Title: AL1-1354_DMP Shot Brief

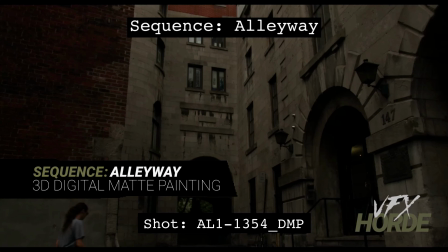0:03 This is Garrett Fry, the Alleyway Sequence Lead for 3D Digital Map Painting, and I'm taking a look here at shot 1354.
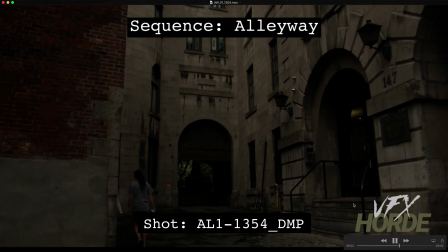0:11 So let's go ahead and play that. So we start out high, and then we kind of settle down into this alleyway.
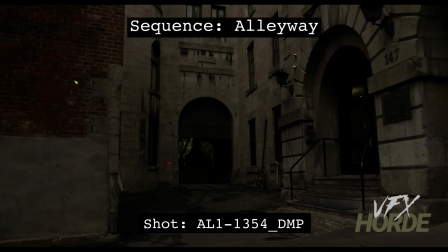0:16 So there's a couple of things that we're going to need to do with this shot. The first thing would be to add a window right here. So when you add this window, you can, I would suggest putting it over far enough so that it doesn't intersect with that lady that's walking across here,
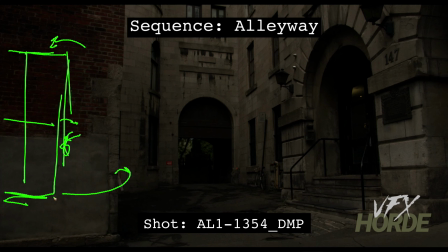0:34 or you can, if it doesn't look right, then you'll have to move it over and then just do a little bit of a roto shape for her as she's walking by. So put a window into this area here, and then what you'll need to do for this area here is it has this kind of like archway,
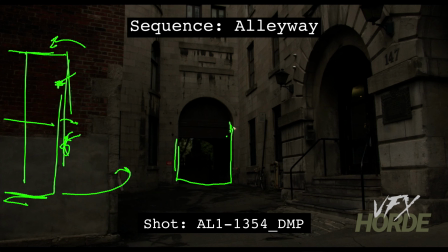0:54 so you're going to need to fill in this archway, and it's going to be one of those like kind of awkward, they bricked this area up and then ended up putting in, you know, some kind of doorway into this this area here.
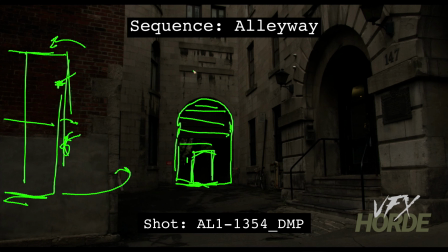1:10 So it's going to feel like a retrofit into this little older structure, and it can be just a little more grungy and a bit more industrial because this is kind of the back alley anyways. So go ahead and make that change in addition to little garbage piles
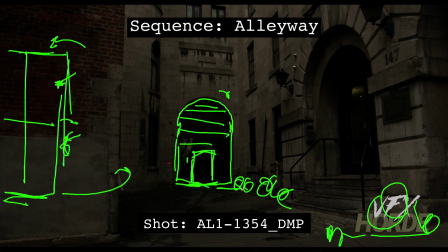1:30 throughout the shot, and use those grime and muck of the ink blots to make this appear like a really mucky scene.
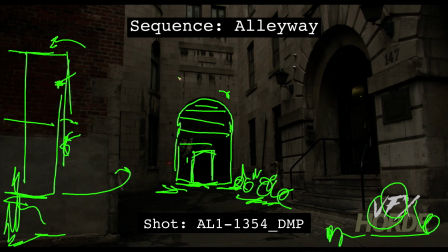1:41 So when you are working on this, you need to make sure that you are following the correct perspective, because you can have, you know, the best lighting and color and value, and it integrates perfectly, but if it's not the right perspective, then it's always going to look wrong.
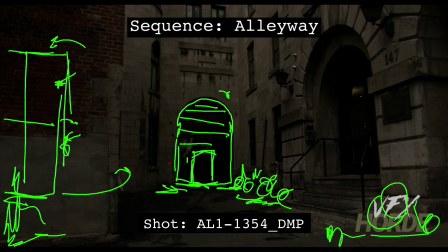1:59 So make sure that you have the correct perspective on that.
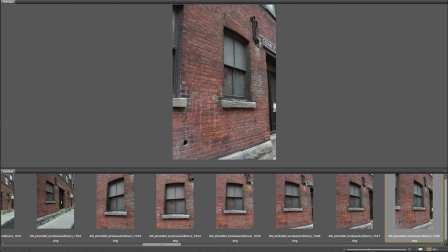2:02 With over 4 gigs of image reference in the library, there's a lot to go through before you get started in the sequence.
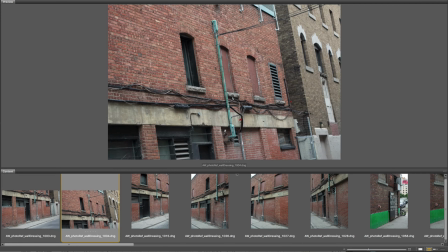2:09 Make sure you play around and experiment with the photography before you commit yourself to the work on the final matte painting.
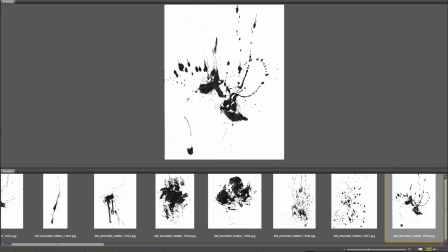2:15 All the images are camera raw, so you have a lot of range to play with.
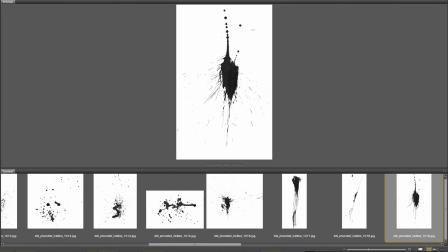2:20 Good luck.